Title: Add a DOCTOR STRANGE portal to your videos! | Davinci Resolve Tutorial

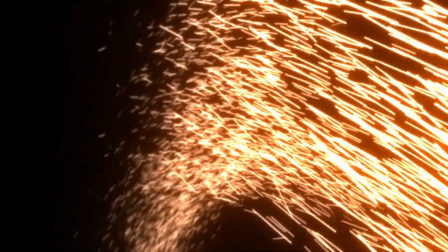(0:00)
So a while back, I made a video on how to make a Doctor Strange portal using particles inside of Fusion, but then I just kind of left you hanging.
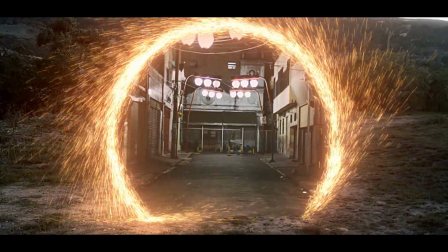(0:06)
So now I'm going to show you how to add it to your footage in the free version of DaVinci Resolve. So for this tutorial, we're going to be working with a stable shot.
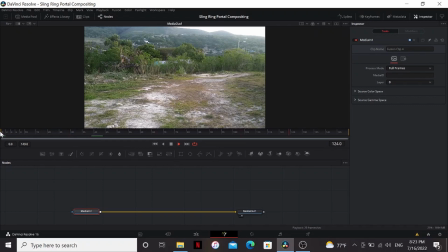(0:12)
You could camera track it in Blender and then import that into Fusion, but that's the whole process and it's worth a whole video of its own really. I didn't have a tripod with me at the time, so I just held my phone really steady and then used the stabilizer tool and I think it turned out pretty good.
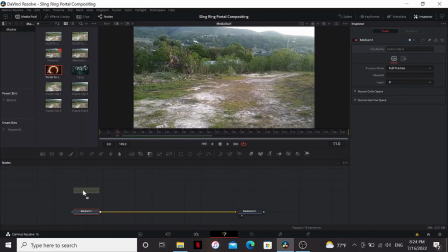(0:25)
So I've got my footage here, then in the media pool I rendered out a portal following the tutorial I made.
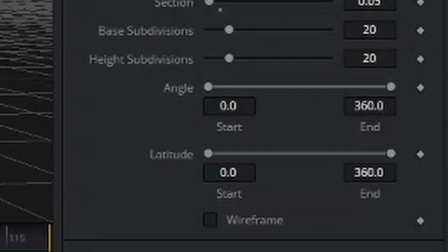(0:31)
The only difference really is that I animated the angle start and end so that it kind of spins on.
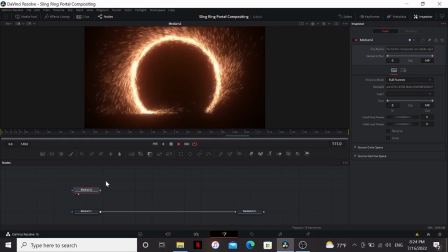(0:36)
I made sure to match the camera angle of my footage and everything. So I can hit F2 and rename that Portal and then rename my background EG for background. I can drag a line out from my portal and then put it here. That'll automatically create a merge node.
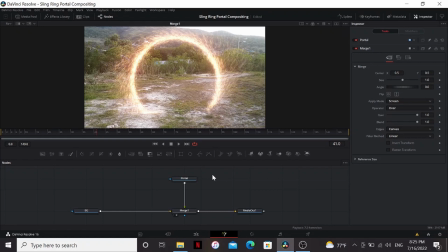(0:50)
I can change the apply mode to screen. A lot of people will just stop here and call it a day, but there are some things you can do to really make it match your footage.
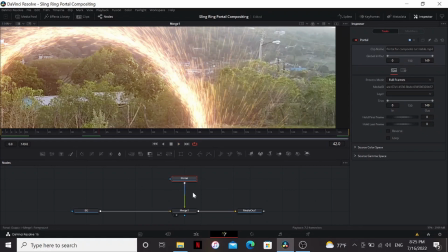(0:58)
If I zoom in you can see that my portal does not match my footage at all. It's way too sharp and clean and crisp.
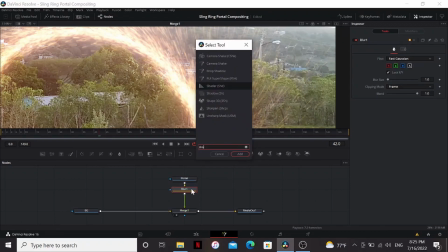(1:04)
So what I'm gonna do is I'm gonna add a blur and then add a sharpen. So now it matches the footage I shot with my phone a little better.
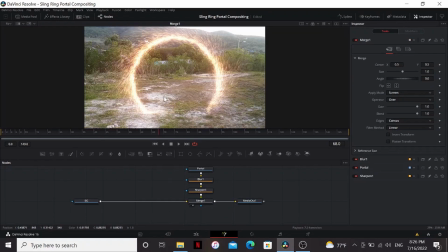(1:10)
So since my footage is so bright the portal kind of gets lost in it. And generally effects like this will look better over dark background so you could try doing like a day for night something like this but there is something you can do to make it pop a little bit more. You can add a background and then drag the portal into the mask input of that. Now if you look at that you shouldn't see anything.
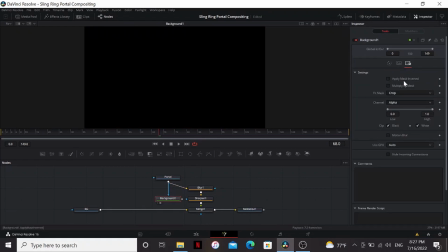(1:29)
That's because there's no alpha in this portal but if I go into the settings I can change the channel to luminance.
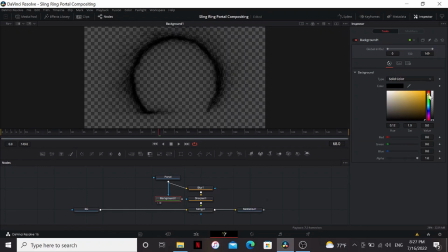(1:35)
So now the bright parts of our portal are cutting out the background. So now I can bring it to an orange color and then merge that over my footage.
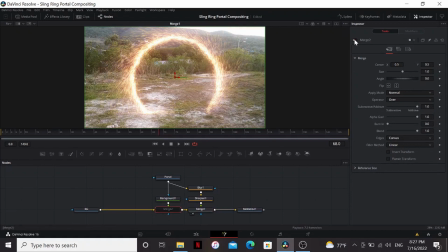(1:44)
So now if we take a look at that you can see before and after it just makes the portal pop a little bit more.
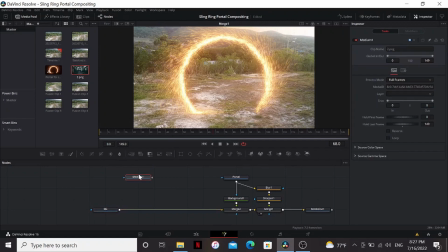(1:51)
So now we have our portal but let's make it go somewhere. So I'm gonna bring down this image. This can be literally anything you want.
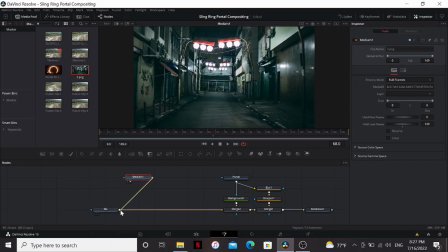(1:57)
I just found this on pexels.com. It kind of looks like the alleyway and no way home. So I can merge that over a background.
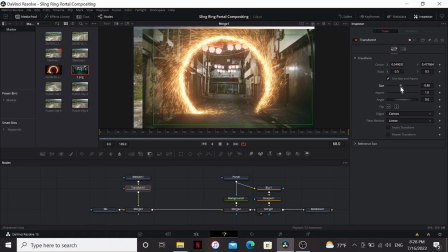(2:04)
Take a look at that. Add a transform. Move it around so it fits in our portal. Alright so now we need to cut it out so it's only inside our portal. So I'm gonna add a polygon and then just click here and add points inside of the portal. So then I can bring this into the merge.
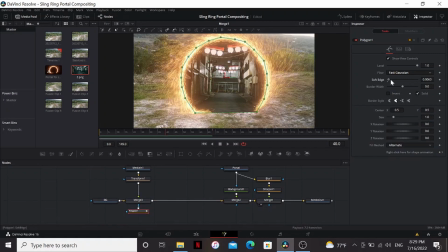(2:20)
It's not cut out. It has a really sharp edge right here so we can just bring up the soft edge some make it less harsh so that's
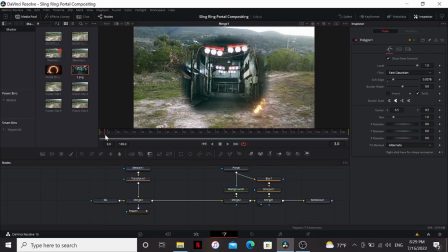(2:27)
looking good but if we go to the first frame we can see our portal animates on but our background is just there so I want to find the frame where
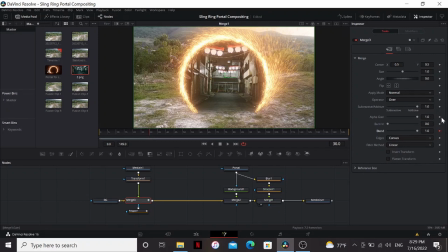(2:33)
my portal just finishes forming and set a keyframe on the blend and the alpha gain so I'm not just going to animate the blend all the way down
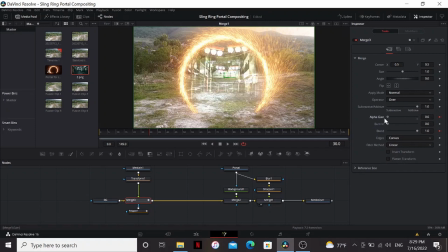(2:40)
what I'm going to do is I'm going to animate the blend and the alpha gain so that the brighter parts will peer first and move maybe about 20 frames and then bring those back up to 1. So now our background is slowly fading in.
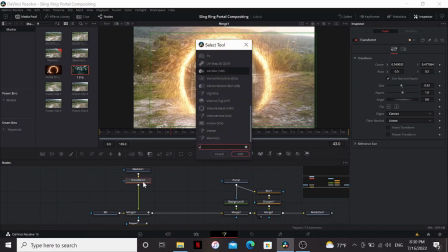(2:54)
But we can do even better than that. After our transform, we can add a vortex and adjust the circle so that it fits inside the portal.
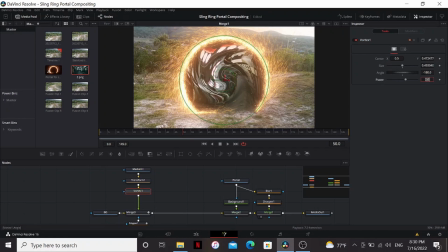(3:02)
We're going to change the angle to negative 180 and then go to our first frame, which is frame 30. Set a key from on the size, then on frame 50 bring that down all the way.
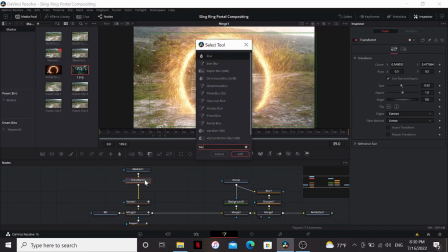(3:14)
That will kind of twist as it appears. What I'm also going to do is add a blur, go to our first frame, bring up the blur bunch around 50,
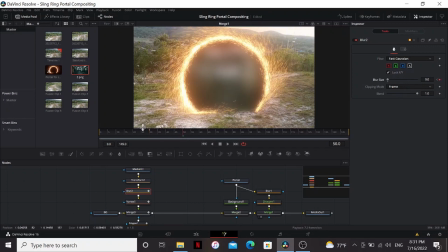(3:23)
set a keyframe, then go to our last frame, bring the blur all the way down. So that'll make it look like the new location is kind of materializing. So if our portal is really here we'd be casting light on the ground here. Now we could make this using mask and animate that or we can make a copy of our portal, paste that here, and add rectangle mask.
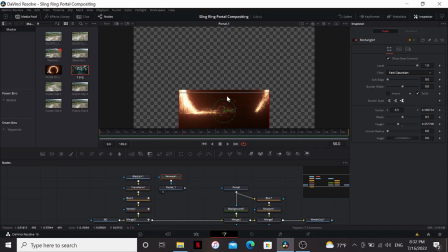(3:42)
And then just bring it down to the bottom where it's going to be casting line from. Then we can add a blur and just crank that up to somewhere around 50 I think.
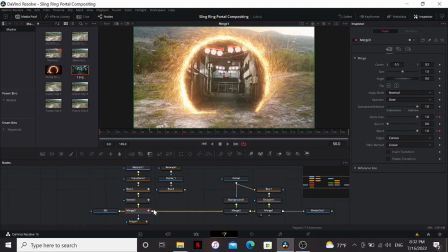(3:52)
So in between our locations and our portal, I'm going to add a CC, a color corrector, and then I'm going to bring this into the mask of that.
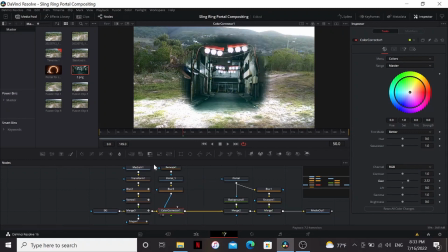(4:00)
So if I bring up the gain, we can just see it's doing that to the whole area that we have the blur on. So we can go to settings and again change the channel to luminance.